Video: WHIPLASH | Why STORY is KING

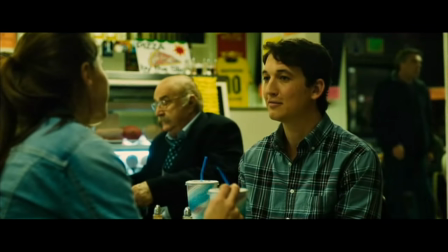Firstly, it gives us a little more insight into Andrew's perspective and point of view,
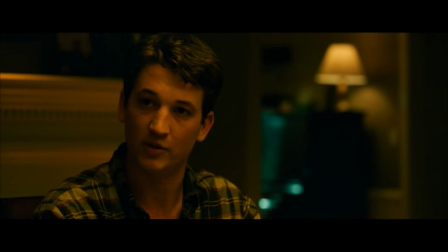letting us, the audience, relate and sympathize with him so that we can ultimately root for him in the finale.
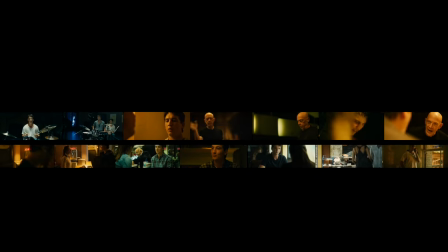It breaks up the constant music scenes, giving us two separate parallel worlds in which we see Andrew change in, not to mention giving the audience a chance to acclimatise before going back into some more action.
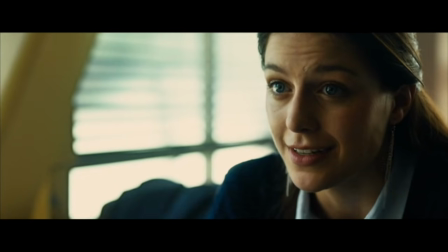And lastly, most of the non-drumming scenes and conversations were about the film's major theme.
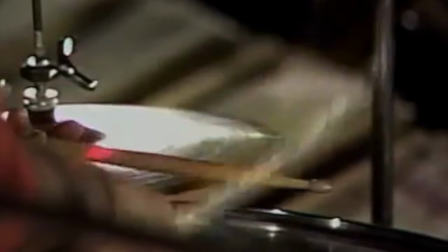What does it mean to be great and is it worth the sacrifice? All scenes, big and small, are a play on this idea.
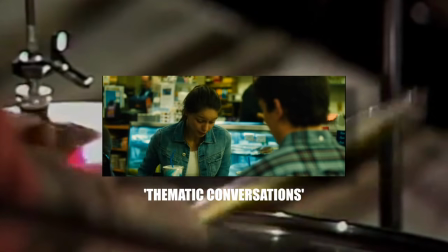I call these thematic conversations,
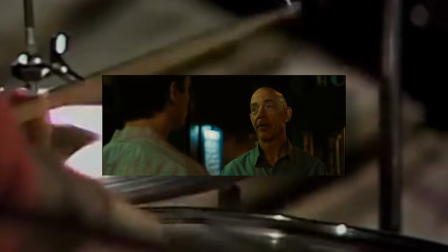acting as different viewpoints to that central argument of the film, comparing people who know what they want and a wondering undergrad.
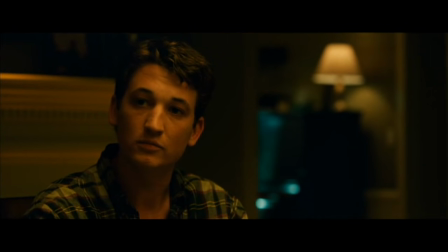Is it better to die young and great, then live old and never achieve anything? I need to do this, I need to sacrifice everything for my mission.
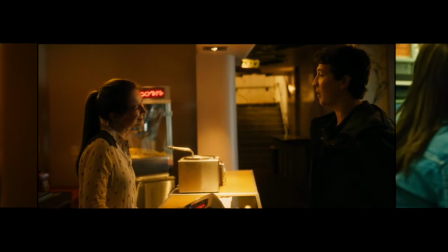This is a really effective way the story layers in complexity and ambiguity through
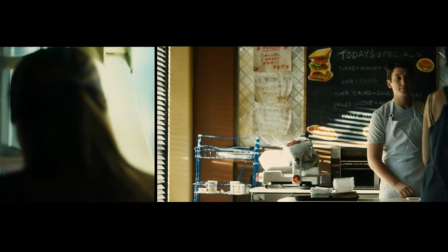different sides of the argument so that the film as a whole doesn't present one solid answer.
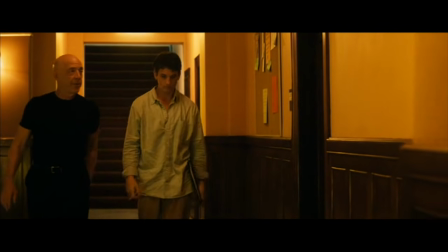Another connecting element that highlights the impact of Fletcher on Andrew is the action Andrew takes immediately after a music sequence.
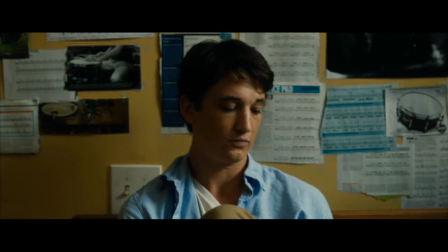The juxtaposition between the drum scenes and the home scenes are kind of in conversation with each other.
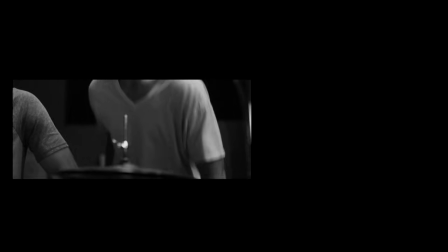If Andrew has a small win, he feels good about himself, building enough courage to ask out the girl.
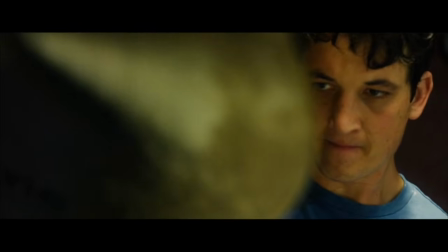If Andrew fails in the eyes of Fletcher, he grinds harder, putting himself through vigorous, maybe damaging practice.
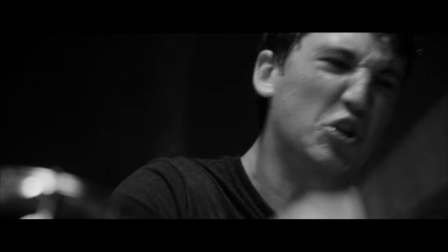When he almost loses the position, he realises how much it will take and lets go of his new girlfriend.
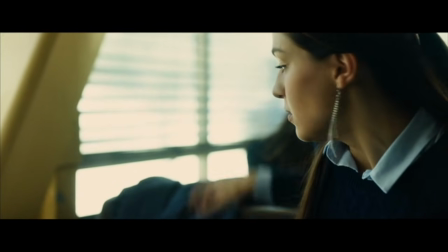Despite being super cold, he feels justified in this emotionally brutal action.
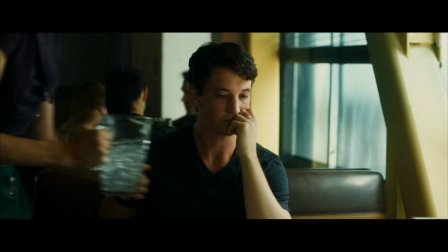Just look at what the script says at the end of the scene.
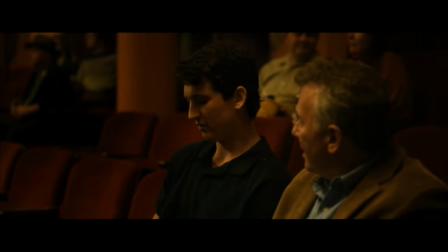But my favourite part of the non-drumming scenes is the relationship with his father.
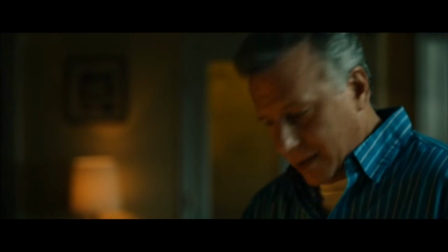He is the outsider, someone observing Andrew's actions with no emotional attachment and full objectivity.
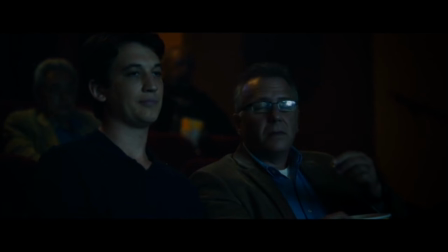His journey goes like this. I don't understand you. I don't agree.
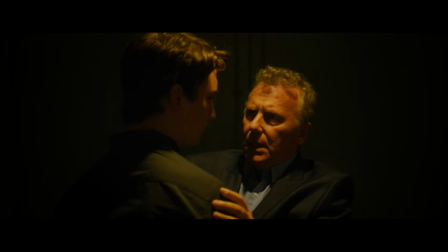You're doing the right thing. Unconditional love. But when he sees his son do this, he thinks, oh, now I see you.
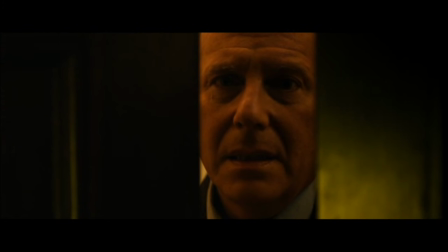I didn't see the greatness in you because it wasn't in me. Which brings us to the person who did see it in him, Fletcher.
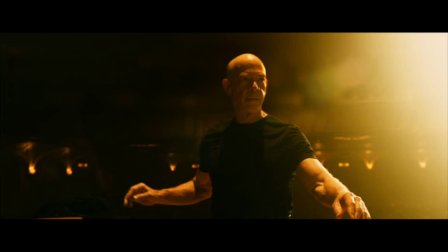If you've only seen this film once, you're missing out,
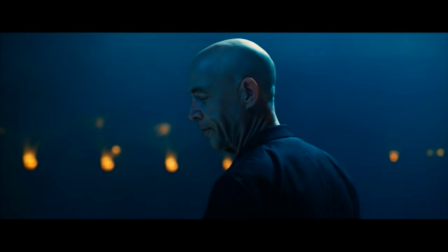because this film really is designed to reward multiple viewings and over time really starts to paint Fletcher in a different light.
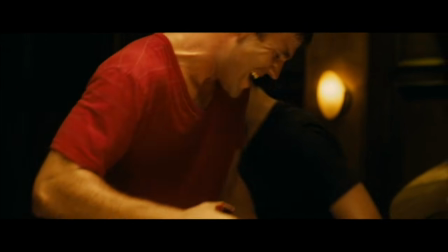I mean it's safe to assume that Fletcher is pretty torturous and mean throughout the whole film, but by the end of the film his methods are rewarded,
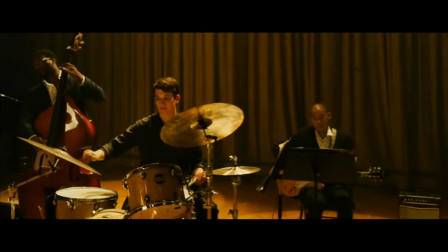he realises his vision of beating everyone down until someone won't take it and becomes his Charlie Parker.
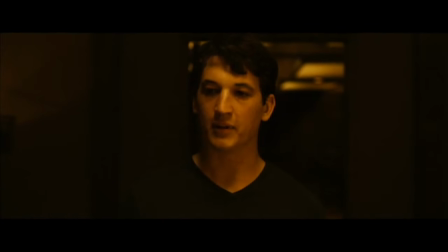But this one-dimensional pure evil personification in Fletcher is humanized and balanced by a few scenes.
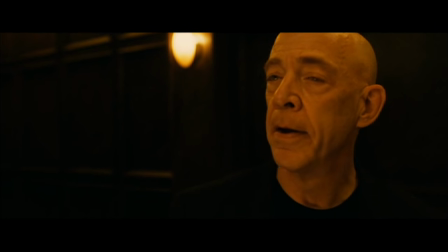1. Fletcher cries. We feel for his love of the music and a person's ambition, and we understand him a little at his core.
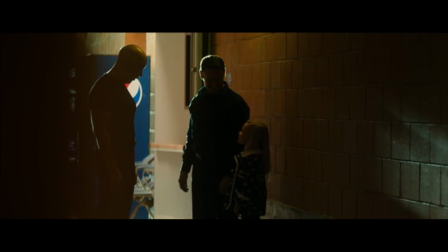2. He is nice to this little girl. 3. The jazz bar scene.
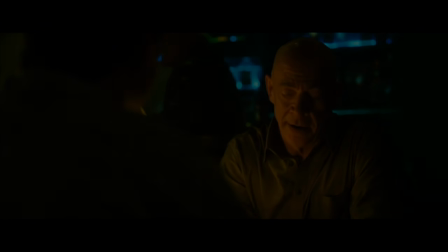He softens towards Andrew, and we start to believe a little on his perspective. But let's look again here, knowing the full outcome of the narrative.
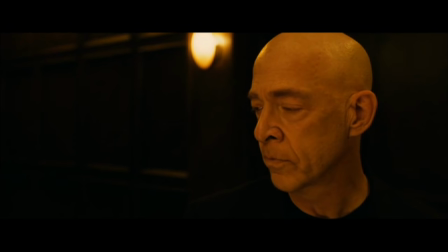1. Fletcher cries because he missed his chance to get his Charlie Parker, a very selfish goal.
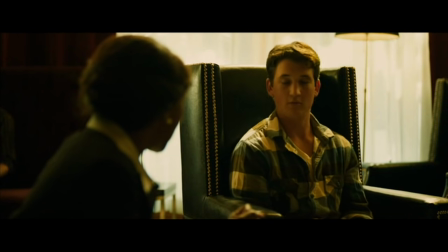And we also learn later that he may have had more to do with the blame of the student's death than first appears.
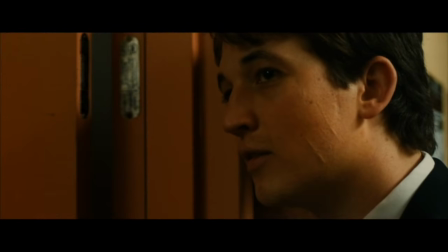2. The little girl scene is cute, still a little self-serving since he tries to recruit her for his band in the future,
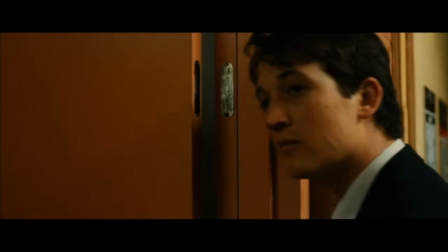but even that glimpse of a different side of him is brought back into full focus when he walks back into his area of domination moments later.
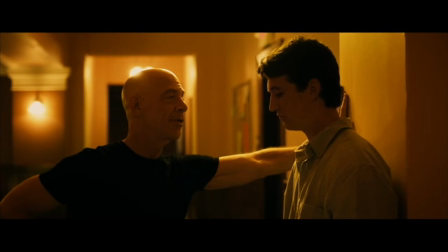Similar to the fake guy encouragement talk he gives to Andrew moments before this happens.